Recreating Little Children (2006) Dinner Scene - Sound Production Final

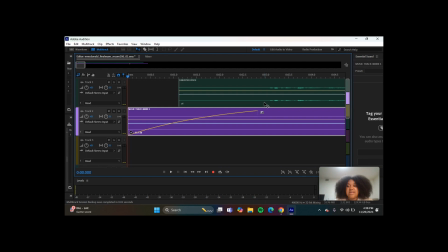4:07 And again, there's a fade out at the end, and when we get there, I'll make sure to point that out again as well. So to get into the voice track, I'm going to go ahead and start playing. There'll be a couple of points where I'll stop and point out the edit that I made there, why I made it, and then from there on,
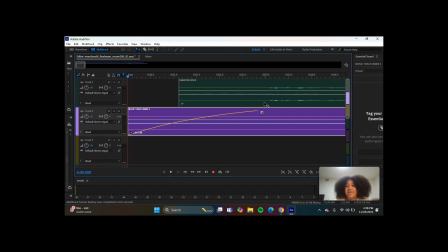4:25 at those moments, I will solo that track so that you can only hear the voice. That'll look like this. But yeah, let's go ahead and get into that part.
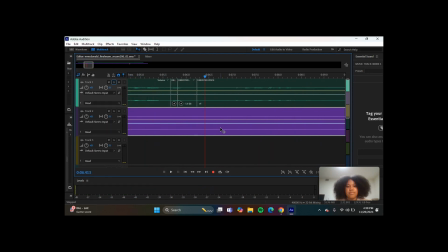4:39 Sexual tension is an elusive thing.
Okay, so we've already come across our first edit. And what happened here is that in this voice track, we pretty much have there's an unintended pause between elusive and thing.
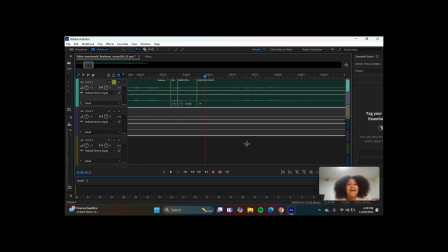4:57 And so, because we don't really want that gap between those two words, I've simply cut out the section where there's that pause. I made a small edit to the word thing as well, but that's not really that significant in this case.
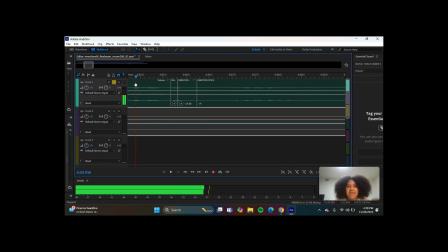5:12 So, like I said, I'll solo it and let you hear the voice track by itself now.
Elusive thing.
But Okay, and I'll unsolo it and we can move on until we get to the next edit.
Kathy had pretty good radar for it. It was like someone had turned the knob a hair to the right.
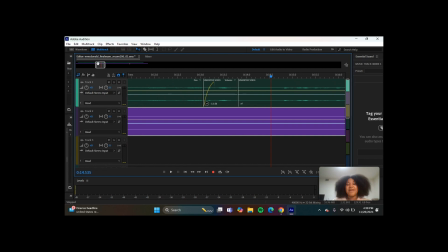5:33 Okay. I promise I'm not going to point out all of these edits, but this is somewhat different, so I did want to bring it up. Again, I'll solo this track. But in this case, there was a bit of a stumble in words and a mistake made.
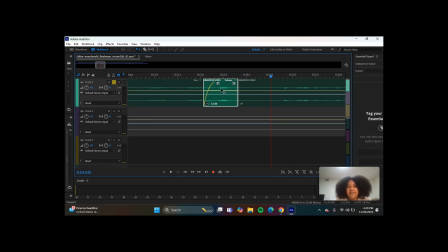5:48 In this case, we have this particular clip that says in the right, or to the right rather. Originally, it says to the left, which was not intended, and so there's a bit of a stumbling after that. So again, I went through the similar process of just cutting out that section I didn't want and bringing it together.
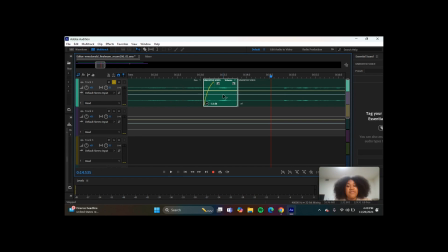6:08 But you'll notice in this case, I added a fade and I also lowered the volume, which I showed earlier with the music track. The reason I did this in this case was because really because I wanted to make this a smoother transition. So a lot of the times when we make corrections to what we've said,
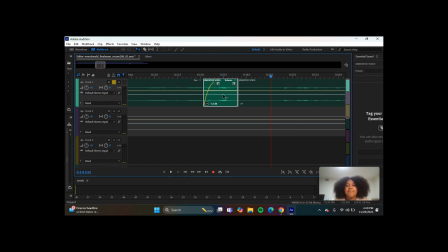6:24 we have the tendency to amplify our voices and make them a little bit louder than what we actually said before it. And so because of that, when this clip was first moved back a little bit, it came off a bit more,
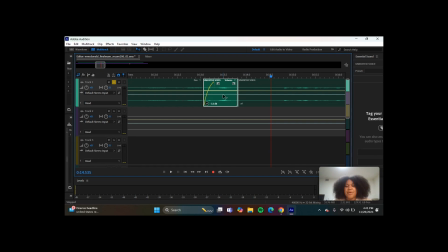6:38 a bit louder than the words that came before it, and it was a bit more abrupt. So by making these edits, it comes across a little bit clearer. So I'll go back and play that real quick.
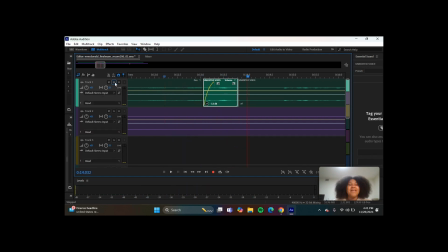6:52 A hair to the right.
Oop, I took it off of solo. I'm going to play it soloed real quick, and then we'll go back to the music track included.
A hair to the right. And the radio station clicked in so loud and clear, it almost knocked her over.
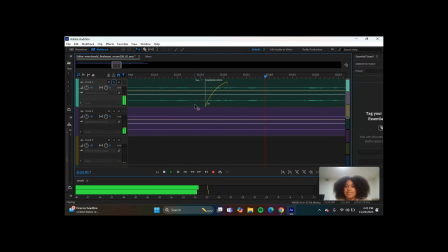7:09 Once she became aware of the connection between them, it seemed impossible that she'd missed it before. On a hunch, Kathy dropped her fork.
Okay, so this is a really big moment
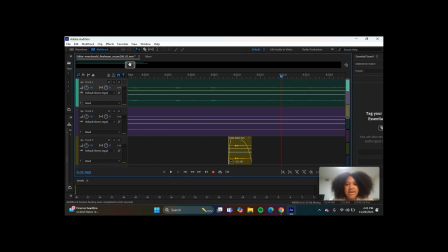7:24 this is a really important sound effect that happens right here in the scene where we have Kathy dropping her fork. In this case, I've introduced the voice sound, or rather the fork dropping sound effect. And
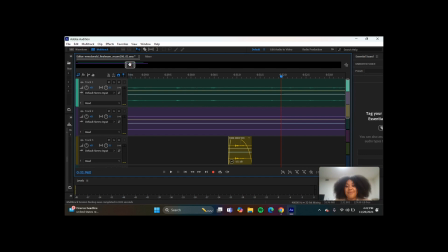7:42 first of all, we want to make sure we have it placed properly. So we have it coming right after the narrator says that the fork is dropped. Of course, we're going to have the fork drop after that. But then we're also going to have to do some slight edits to the
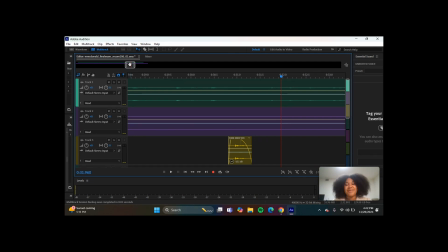8:02 sound effect itself because there's a little bit of background noise. And so first thing I did was I cropped the length of it.
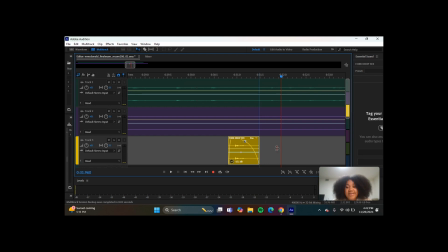8:12 It doesn't seem like a whole lot of extra noise, but in reality it is. So again, I'm going to Control Z that, but I simply adjusted the sound there just so it would be a little shorter. And then I included a little bit of a fade in and a fade out just because I wanted it to flow just a little bit smoother.
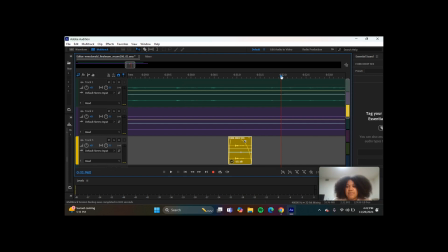8:32 And so let's hear that again with the other tracks.
Dropped her fork in the hopes that she would catch Sarah and Brad playing footsie.
But okay, in this case,
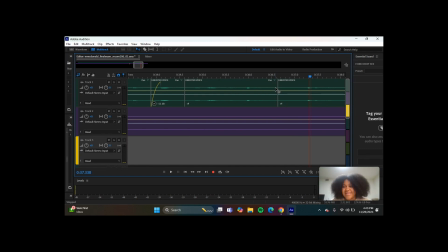8:49 in this little pause right here, that's a little, or cut right here, that's a little hard to see. I made this cut because there was a bit too long of a pause.
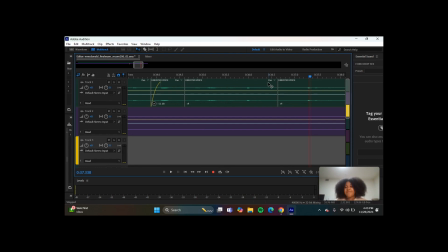9:05 In this particular voice recording, most of the pauses add to the buildup that are intended for this scene. But in this particular case, the pause just went for a little bit too long. And so I just wanted to cut out a little bit of that so that would go a little smoother and a little quicker.
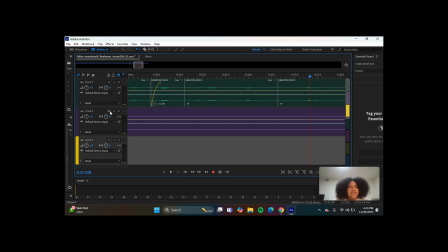9:24 So again, I'll play that edit.
At playing footsie, but she was mistaken.
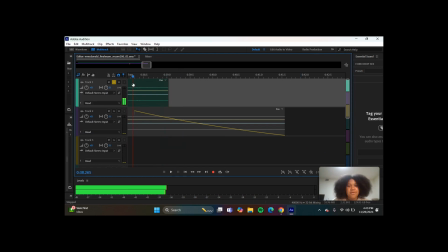9:35 Okay, and then just to go back, I'm going to make sure to play all of that again, all together. I'll also point out this is where we're going to get our fade out rather, from the end of the music track, and so you'll hear that as well. Footsie, but she was mistaken.
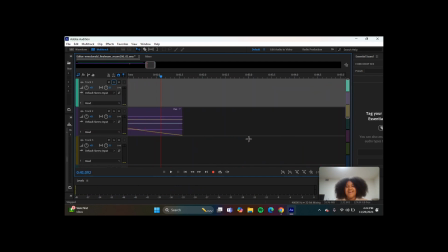9:57 All right. And so in this next clip, you'll be able to see or you'll be able to hear the full track with its edits all together without my commentary. But yes, those are the edits I made that really improved the flow in the
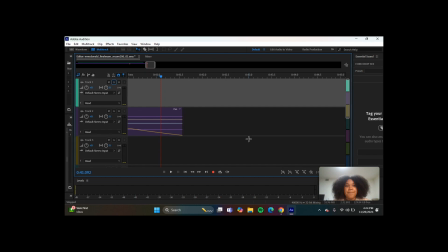10:13 effectiveness of this multi-track station system.
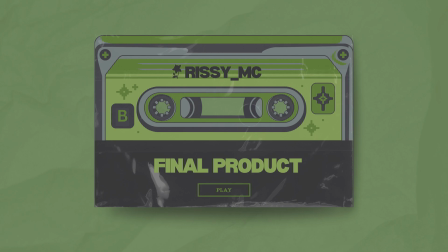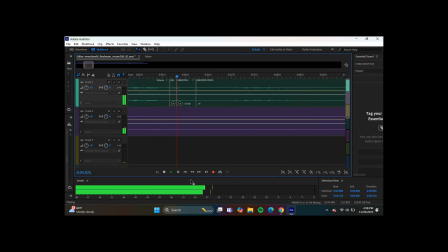10:26 Sexual tension is an elusive thing, but Kathy had pretty good radar for it. It was like someone had turned the knob a hair to the right, and the radio station clicked in so loud and clear, it almost knocked her over.
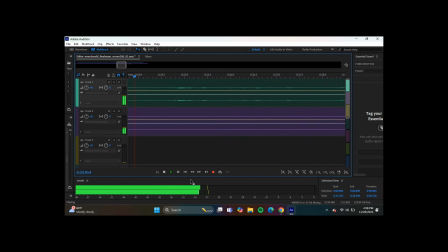10:43 Once she became aware of the connection between them, it seemed impossible that she'd missed it before. On a hunch, Kathy dropped her fork, in the hopes that she would catch Sarah and Brad playing footsie, but she was mistaken.
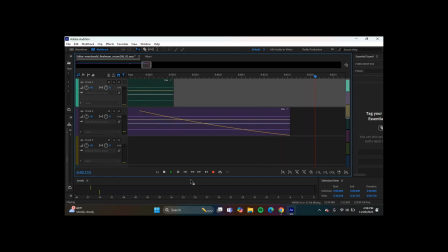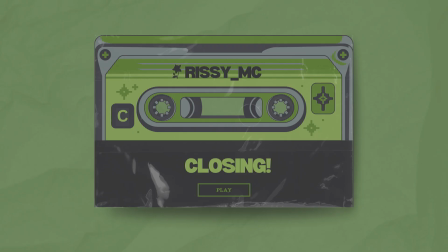Okay, everyone, with that, I really hope you did enjoy this video. Like I mentioned before, this wasn't meant to be a comprehensive tutorial, but nonetheless, I hope that you were able to enjoy this video and get at least something about Adobe Audition and just general audio editing from this video. Yeah, thank you so much. Bye.